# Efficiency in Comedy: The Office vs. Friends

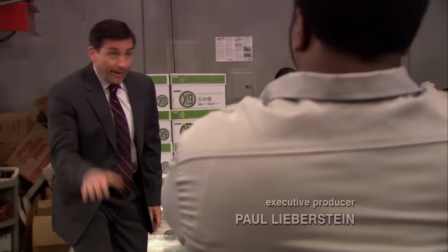(4:02)
You can tell there's so much deliberation involved in setting up the perfect shots, which is something that may seem small,
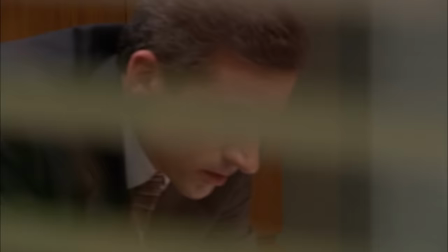(4:09)
but I think the movement and position of the camera can contribute so much to the tone of a scene,
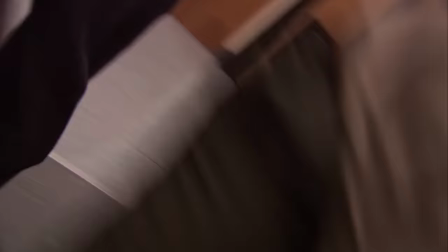(4:14)
as well as even serving as a joke in its own right.
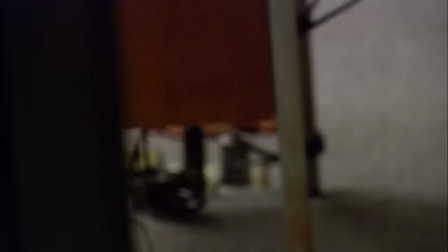(4:17)
For example, in the season two episode entitled The Carpet, after it's been established that someone took a dump in Michael's office and no one can go in there because it smells so bad,
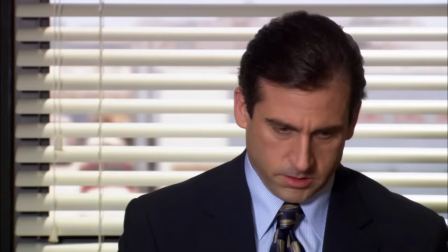(4:25)
Michael has a talking head bit where he kind of rambles about how this is like his fear factor audition. Eventually, he can't stand it anymore and starts to rush out of the room,
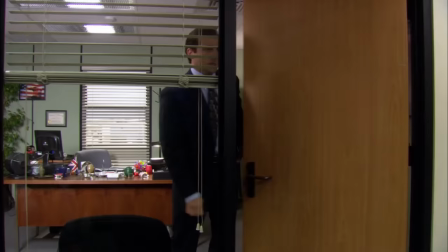(4:33)
but it's at that moment that the camera zooms out to reveal that even the cameraman didn't want to be in that room.
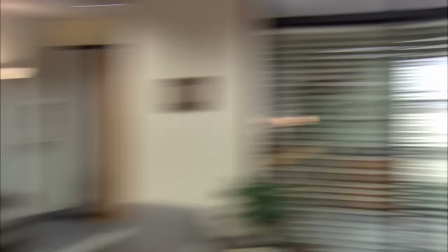(4:40)
It's a small detail, but it was enough to make me chuckle and feel smart for noticing it.
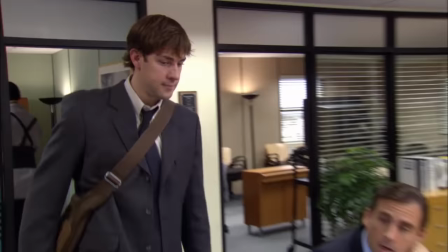(4:45)
But I'm rambling, I love this show, I could talk about it for hours, but the title of this video isn't why I like The Office, it's The Office vs. Friends, so I will try and get to the point. How many jokes are in one episode of The Office? Now, no scientific endeavor would be complete without taking an educated guess beforehand, so here's my hypothesis.
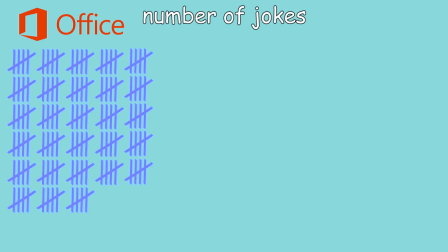(5:01)
I'm going to say that an episode of The Office averages 140 jokes, which is roughly one joke every nine seconds.
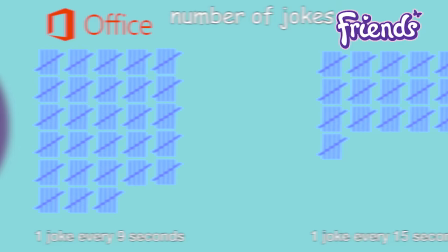(5:07)
On the other hand, I'm going to guess that an average episode of Friends contains about half that. Let's say 80 jokes or one joke every 15 seconds.
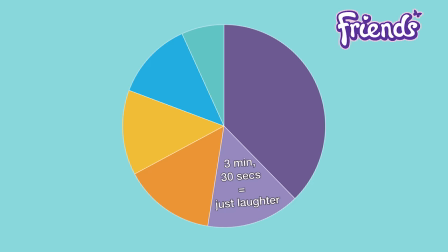(5:15)
In addition, I'm gonna guess that approximately three and a half minutes of every Friends episode is just laughter.
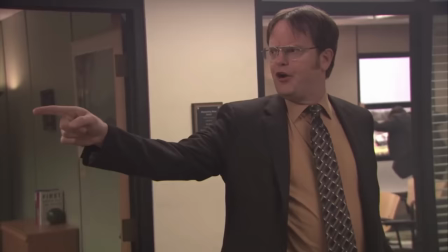(5:21)
And I'm also gonna guess that roughly 7% of you just clicked off the video when I started rambling about math.
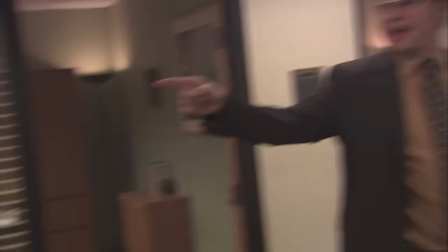(5:28)
So let's speed this up a bit. For The Office, I chose Season 5, Episode 14, Stress Relief Part 1.
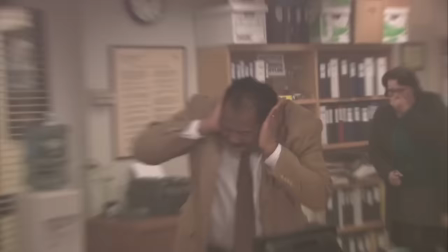(5:34)
This episode is near and dear to my heart. The opening scene alone is an absolute work of art.
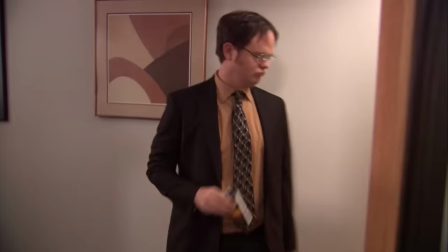(5:40)
Dwight, for awareness reasons, intentionally starts a fire in the office to see how prepared everyone would be in that situation,
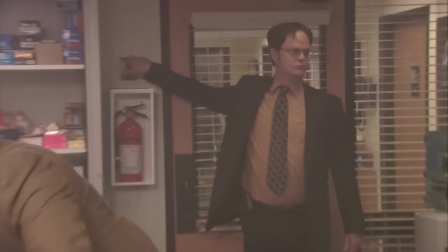(5:48)
which is funny enough on its own, but then he has this self-righteous attitude throughout the scene while everything deteriorates into chaos led by Michael,
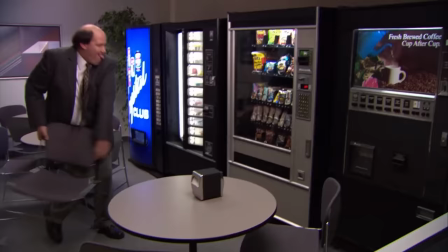(5:56)
who immediately puts his safety before everyone else's. There are so many hilarious details, like Kevin going back to break into the vending machine,
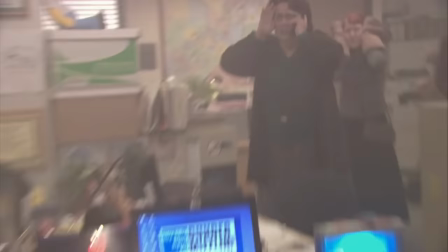(6:05)
Angela hurling her cat into the ceiling, and Stanley ultimately having a heart attack as Dwight explains that this was all a test. From start to finish, it's beautiful, and there are 41 jokes in it. After the opening theme, the next scene is a meeting between Michael, Dwight, and two corporate higher-ups.
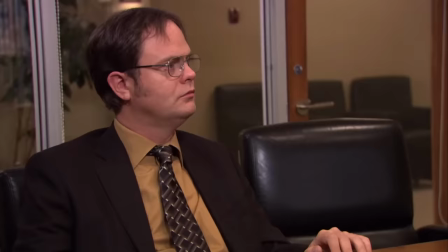(6:21)
Halfway through the scene, Michael casually gets up and sort of waltzes over to the other side of the table,
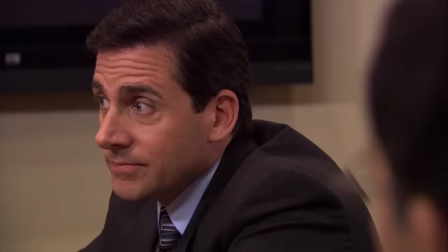(6:26)
trying to subtly switch his role in this situation, and then starts lecturing Dwight.
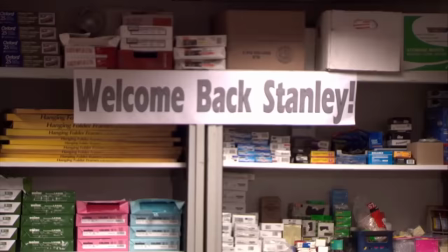(6:31)
There are 16 jokes in this scene, three during their car ride back to the office,
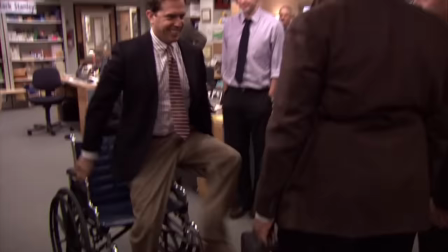(6:35)
and 11 in the next scene where Stanley comes back to the office and Michael offers him a wheelchair,
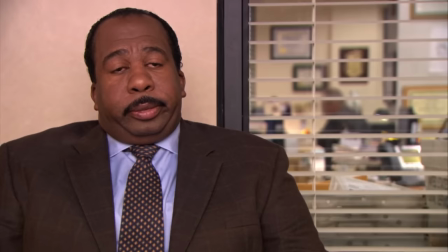(6:40)
quote, until he's back on his feet.
I'm more to die.
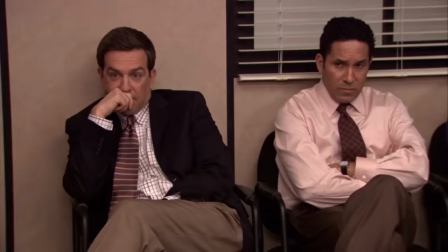(6:44)
After a commercial break comes one of the greatest scenes in television history, the CPR training scene.
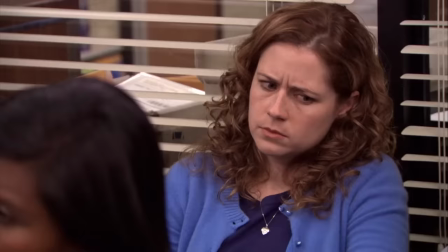(6:49)
If someone asked me, hey, Drew, I want to get into comedy writing, where do I start?
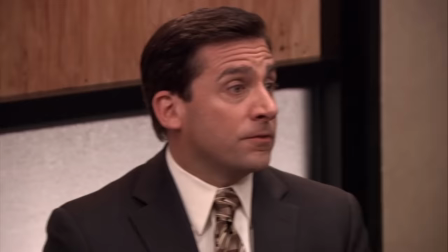(6:54)
I would say, I don't know, I just make YouTube videos, but I would tell them to study this scene.
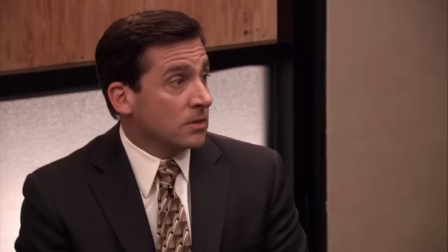(6:59)
I don't even know where to start with this, so I'll let Steve Carell set it up.
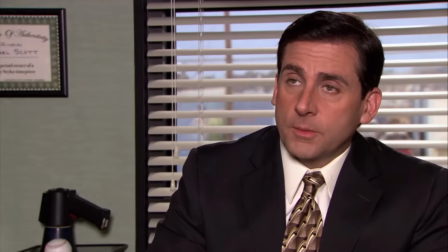(7:02) We found ourselves on the less prepared side of things, when Stanley had his, when his heart went berserk.
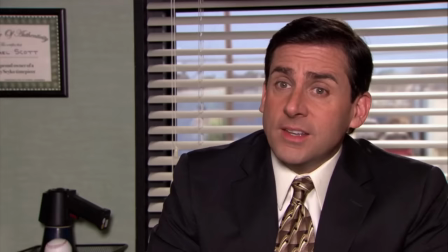(7:09) And I knew exactly what to do, but in a much more real sense, I had no idea what to do.
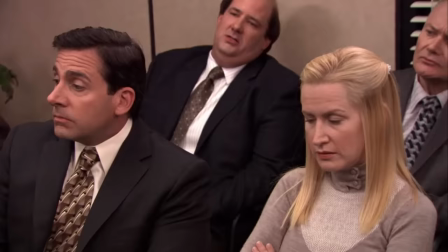(7:15) So I thought we should have a CPR training class.
So this woman has been hired by corporate to teach the office CPR.
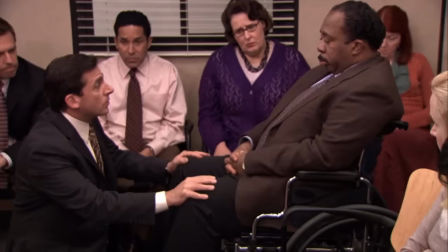(7:22)
Michael instinctively volunteers Stanley, you know, the guy who just had a heart attack three days ago.
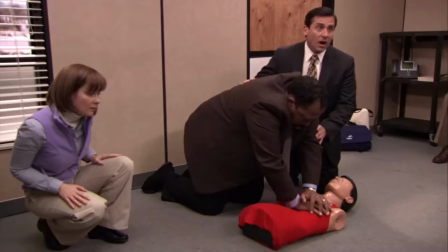(7:26)
But then after the rest of the office starts to express concern He decides that the boss should go ahead and show everyone how it's done.
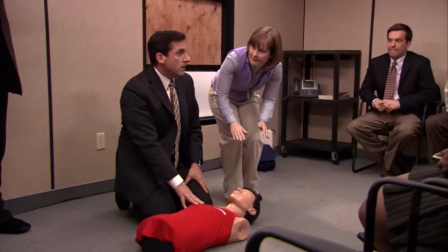(7:33) Okay, too fast.
The instructor has to try repeatedly to get things back on track.
No, it's uh, uh, uh, uh, staying alive, staying alive.
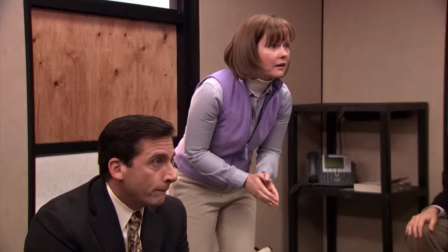(7:44) You were in the parking lot earlier. That's how I know you.
Oh, and Creed. Fucking Creed.
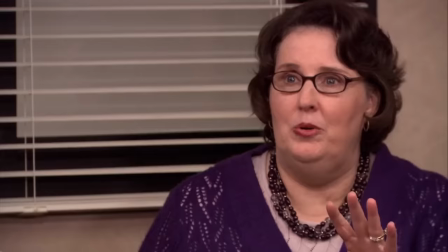(7:49)
He has two lines in this entire episode and they're both hysterical.
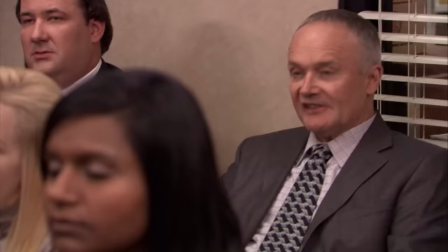(7:54) Check for an organ donor card. If he has one, we only have minutes to harvest. He has no wallet. I checked.
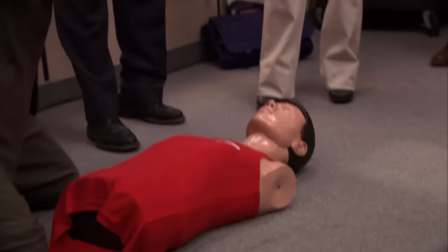(7:59)
This scene is so well written.
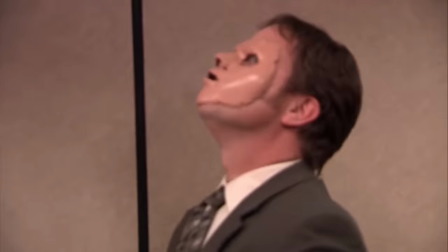(8:01)
The way everything slowly gets more and more heightened, the way each character progressively gets more involved, it's fantastic.
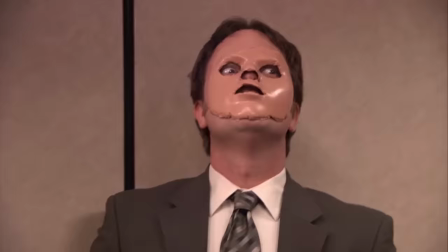(8:09)
And there are 37 jokes in it.